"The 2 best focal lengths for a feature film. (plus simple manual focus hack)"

So a bunch of people have asked me why I only shoot generally at 28 millimeters and 50 millimeters. Oops, I'm looking at the ND filter and I see a smudge. So I'm just going to leave it. I'm curious to see if I could see that when I get into editing. But a lot of people have asked me why I use 28 and 50. There's really, I don't think that you need any other focal length to shoot a narrative film. Like, I think they're that flexible where you could pretty much get everything you want. I mean, unless you got some kind of extreme shot that you need, like of a bird flying in the air, where you need like a really long lens or something like that. Or if you need, like, you know, if you're indoors and you need an extremely wide perspective and maybe you need an ultra wide lens. But generally, you know, 28 and 50 is going to cover you pretty much for everything. And what I love about 50, I mean, I usually shoot at 28, I would say 90% of the time. But, well, I won't say 90, maybe 65 to 70% of the time, I'll be on my 28 millimeter. This is all manual lenses. But what I like about 50 is I like how it makes the background look closer. You know, it gives, I mean, I'm going to say compression. And I know some people say there's no such thing as lens compression, but it looks like compression because it brings the background closer. It seems like it's closer to me than what a 28 millimeter would be. And I also like the way it looks when you open up that aperture, like, and really blur out the background. Whoa, gigantic ants around here, crazy. So anyway, what I'm going to do now is open up the aperture real quick and show it to you.
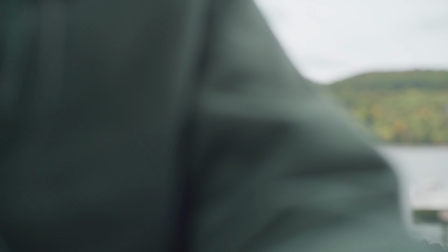2:28 So stick with me for a second. I'm going to go, that was f8. So I'm going to go to f2.
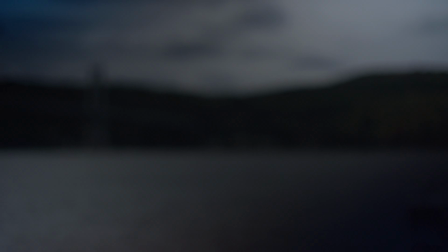2:37 And let me get this so that it's a reasonable.
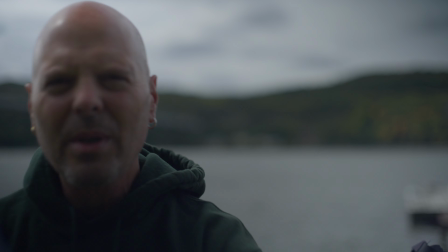2:45 Okay, that looks pretty good. Yeah.
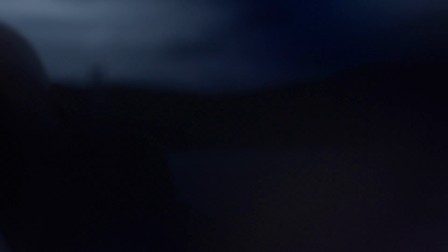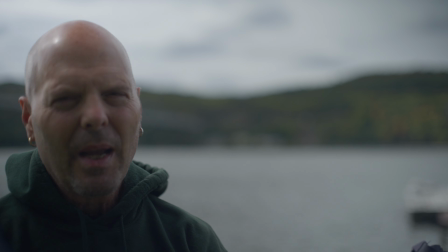2:54 f2. And now we're blurred out pretty good. And it's kind of like if I really want you to pay attention to a monologue,
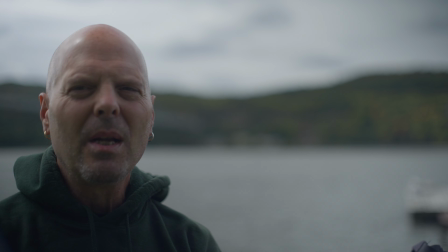3:02 or if there's some kind of dialogue going on in the film that I just absolutely want you to be
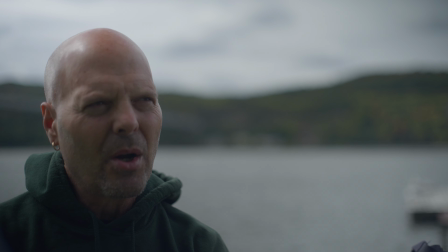3:08 focused on and not really notice anything else other than maybe colors moving around behind me,
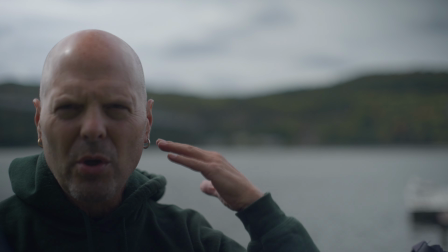3:13 like the bokeh maybe shimmering a little bit, or maybe birds might go behind me right now, or a boat or something like that.
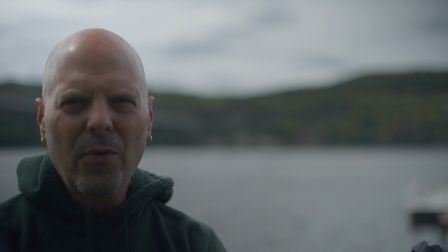3:19 But at f2 on a full frame camera, you could hardly even tell what it is.
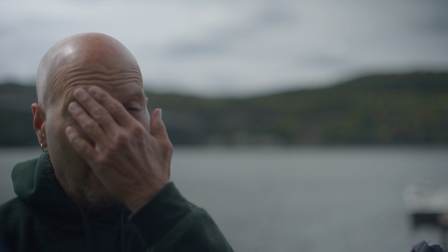3:24 You know, I could go to f1.4. I'm not sure I'll be in focus, but I would be close.
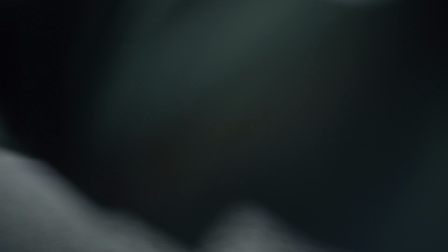3:30 Let me show you f1.4. Let's see what that looks like on this camera.
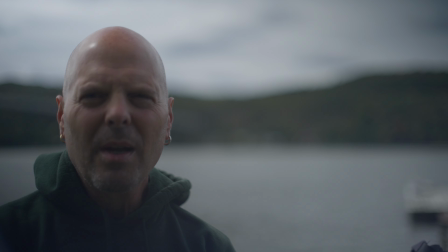3:39 Now I'm at f1.4, and we are completely blurred out. And so if I had a really emotional monologue right now or something like that, you would be completely focused on me.
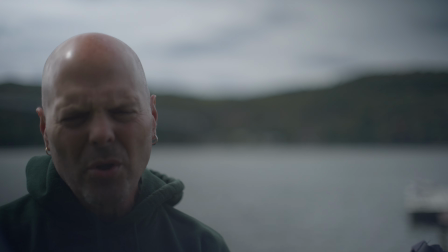3:51 And that's what I love most about it. Also, you know, when I'm, you know, like if you saw some of the other shots that I had at the beginning of this video, when you shoot at f1.4 and you shoot like blades of grass or,
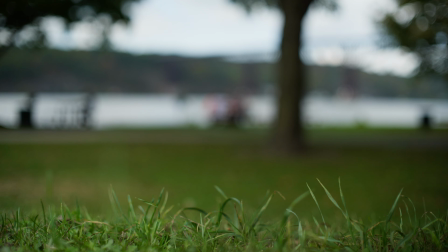4:04 you know, leaves or flowers or something like that, it's just really beautiful.
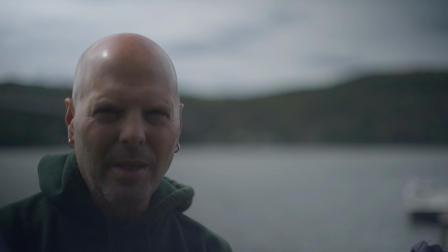4:09 It kind of creates like a painting almost, like it's almost surrealistic, you know, because that's not the way the world looks to anybody.
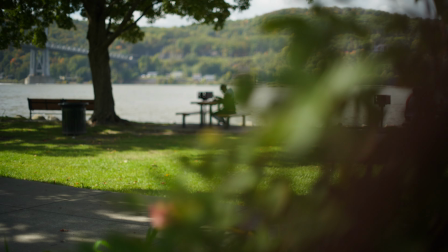4:16 So that's kind of cool too. So let me put this aperture back to something relatively normal for this distance.
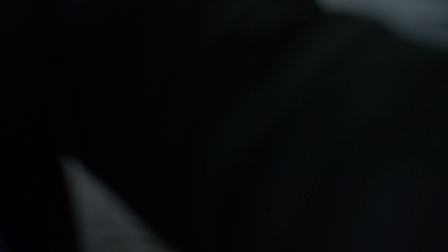4:22 I'm going to put it back to
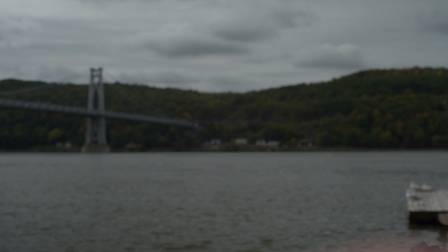4:26 f8 so you can see how now you'll be able to see much more behind me.
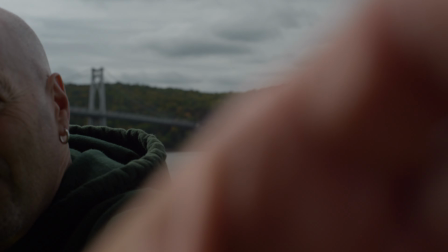4:35 Let me fix this a little bit.
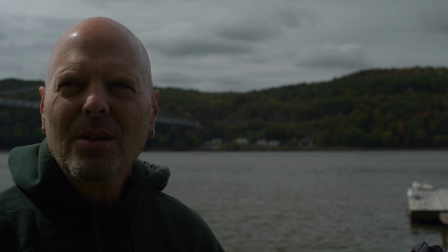4:40 Now I'm at f8, so you see what's behind me, right?